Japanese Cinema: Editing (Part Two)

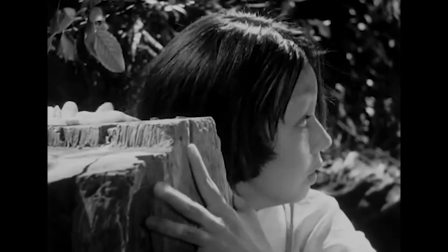0s
In part 1, we considered how editing creates a feeling of pacing derived from the timing and rhythm of varying shot lengths.
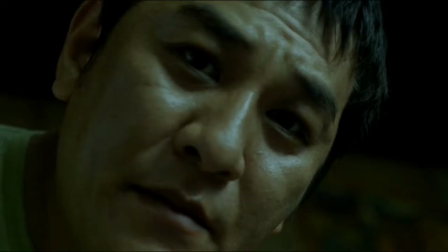8s
We also touched upon how our brain creates meaning by interpreting the relationships between shots in a sequence.
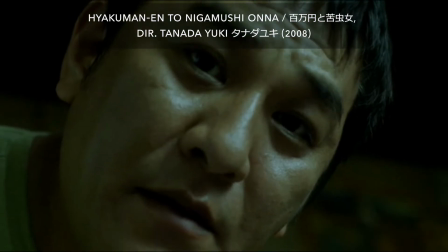14s
In our compilation of shots from Tanada Yuki's 2008 film Hyakumanen to Nigamushi-onna, we created an ambiguous sequence open to, perhaps, a variety of interpretations.
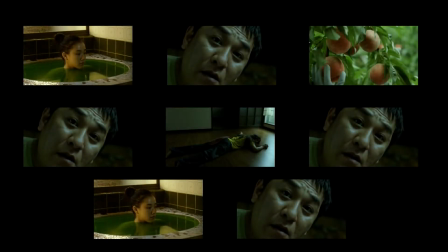27s
Perhaps a parent has interrupted their child's bath to tell them about the day's chores, for example. Or perhaps a landlord is interacting with a tenant in an inappropriate and unsettling way. Perhaps an elderly person is piecing together memories of their past, of happier or brighter days.
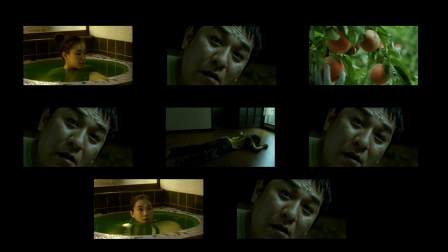44s
Who knows? Here in part 2, we will learn some of the common editing techniques that help us build shared interpretations.
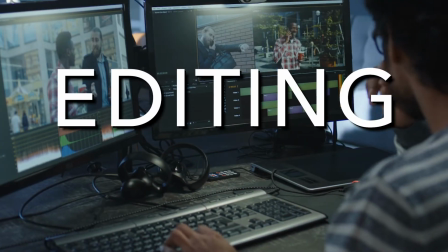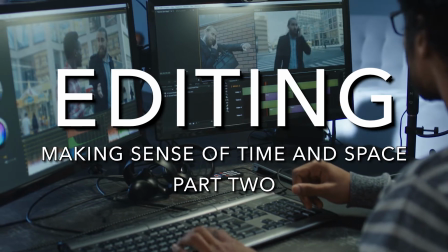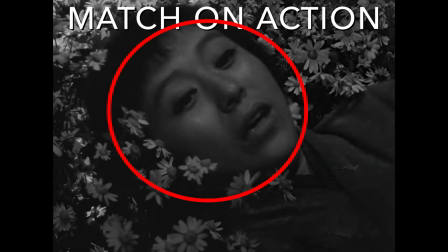63s
Match-on action cuts link movement initiated in one shot through to the
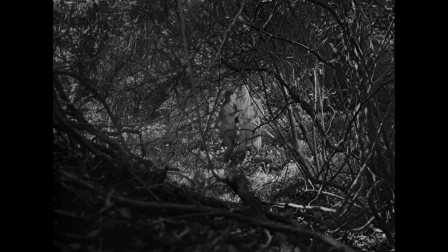68s
next in order to create the illusion of a spatio-temporal relation between the two,
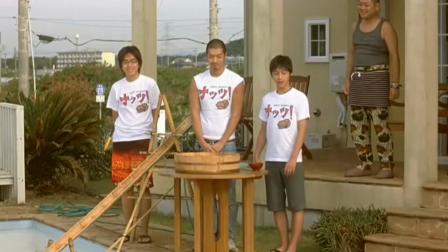73s
even if they were filmed in separate physical locations and, unless there is a multi-camera setup, at quite distinct times.
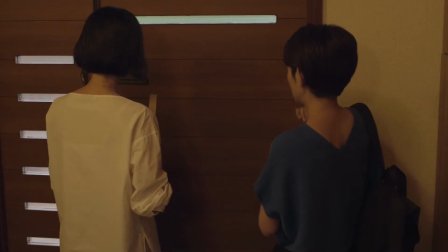79s
Because the movement of the action appears to be continuous as a cause and effect relationship,
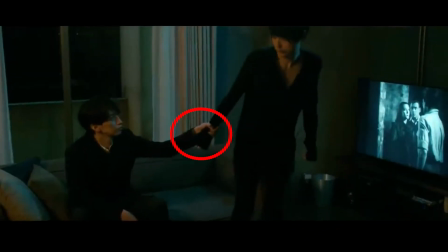84s
we can interpret the two shots as sharing the same space and occurring sequentially, as one immediately after the other.
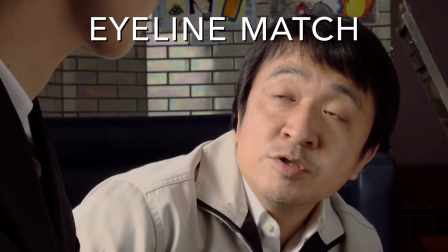92s
An eyeline match establishes a relationship between a character and what they are looking at within the film world.
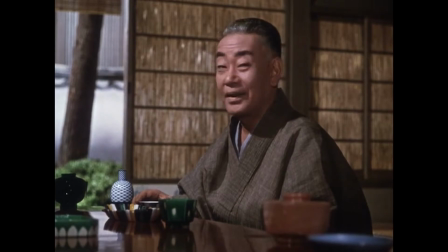98s
This cut is especially crucial in filming conversations between characters when only one character is visible at a time.
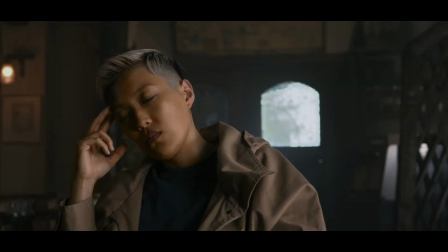106s
In these situations, a character's eyeline tells us where the other character or characters are in the film world, even though we can't see them.
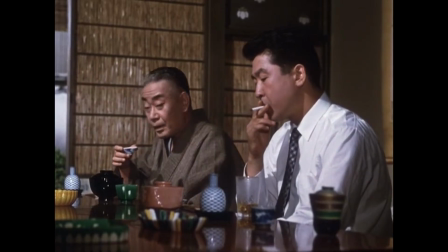115s
This sense of imaginary space is confirmed with the second shot,
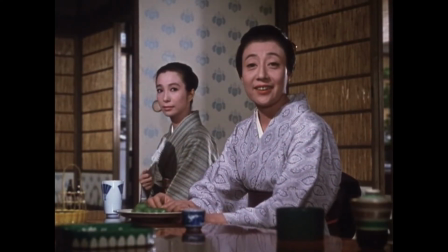119s
which often features a character looking back in the direction of where the character in the first shot is supposed to be.
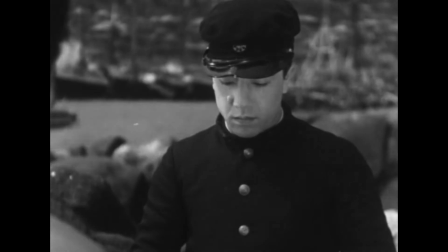125s
Since actors on the film set can be filmed individually, running through all of their own lines without other actors present,
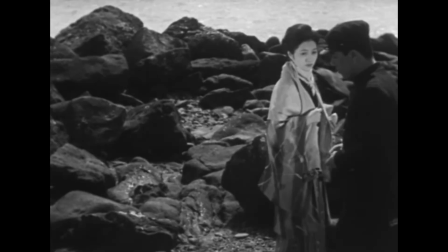131s
the eyeline match cut is an important device for creating a sense of shared space in the film,
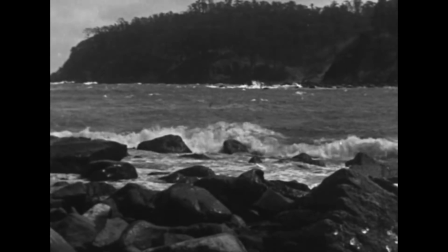136s
of who and what is where, even when we can't see them. Not all eyeline matches are created between characters.
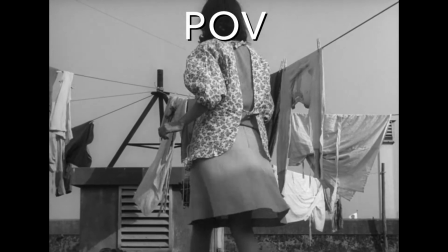143s
They are also used to create POVs, or point of view shots, which we introduced in the cinematography video.
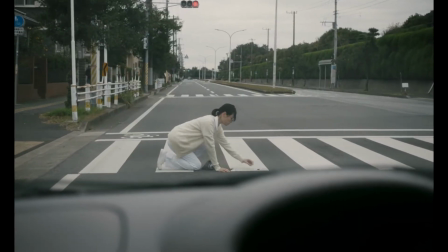150s
Seen on its own, it is impossible to tell if a shot is a POV.
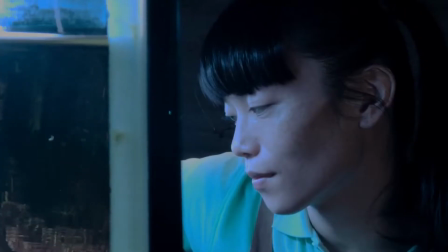155s
Instead, the idea that we are seeing through a character's eyes is created through the juxtaposition of shots,
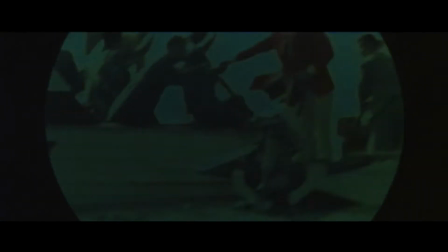161s
first of the character looking off screen, followed by a shot of the object of the character's gaze.
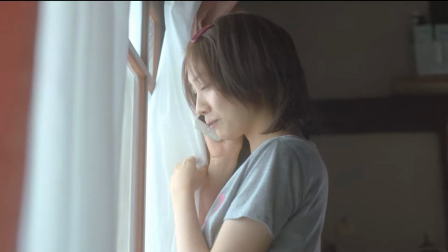167s
Eyeline matches between characters often coincide with a pattern of cuts we call shot-reverse shot.
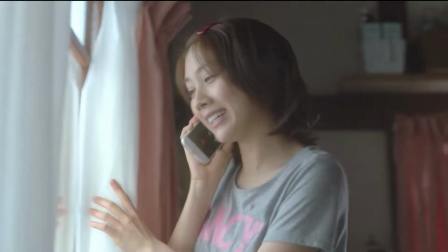173s
Shot-reverse shot cuts are used multiple times in a single scene to create a back-and-forth momentum and reinforced spatial relationship.
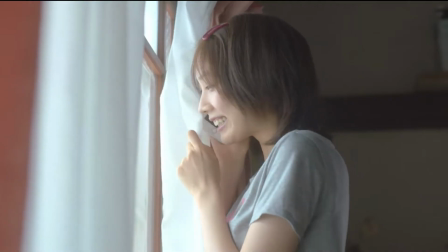181s
This is a common convention of conversation sequences.
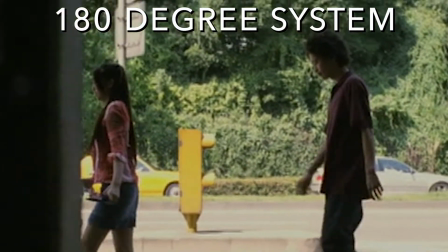185s
Shot-reverse shot patterns rely on the 180-degree system, which is a function of both cinematography and editing.
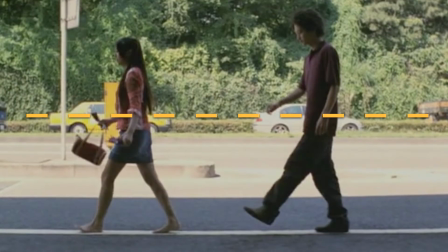193s
In conventional filmmaking, every scene has a center line along which the action takes place.
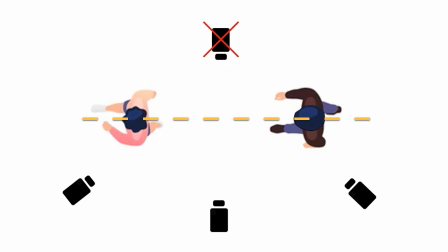198s
In order to preserve an understanding of space in a scene, the camera must always stay on one side of this axis, which we call the 180-degree line.
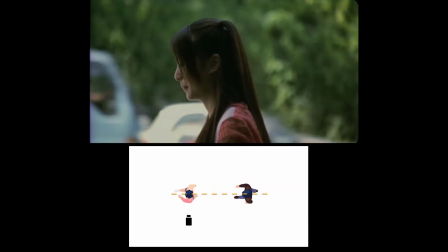207s
In this example, the two characters are facing the same direction as they walk.
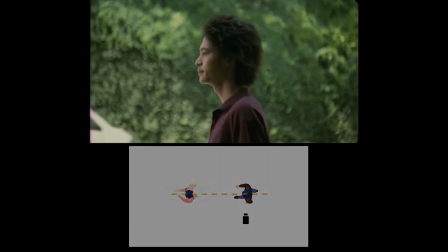212s
But if the camera crosses the 180 line, that spatial relationship becomes confused.
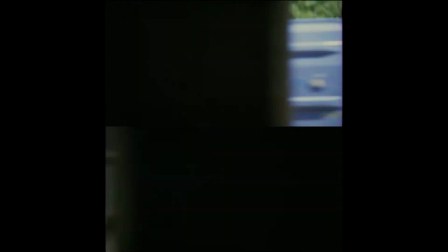218s
The two characters would then seem to be walking away from each other.
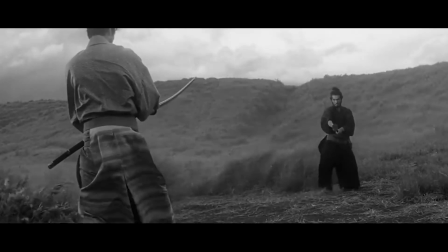223s
Although the 180 line system is a rule for camera placement as an aspect of cinematography,
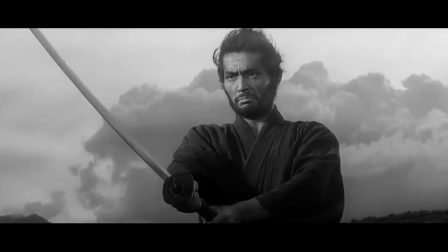229s
the system would never exist without a consideration of editing. Another type of match cut is the graphic match.
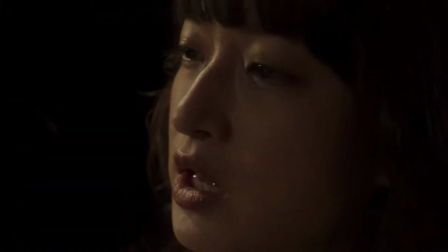236s
Although graphic matches sometimes appear within a single scene, more often than not they connect separate scenes as a form of transition.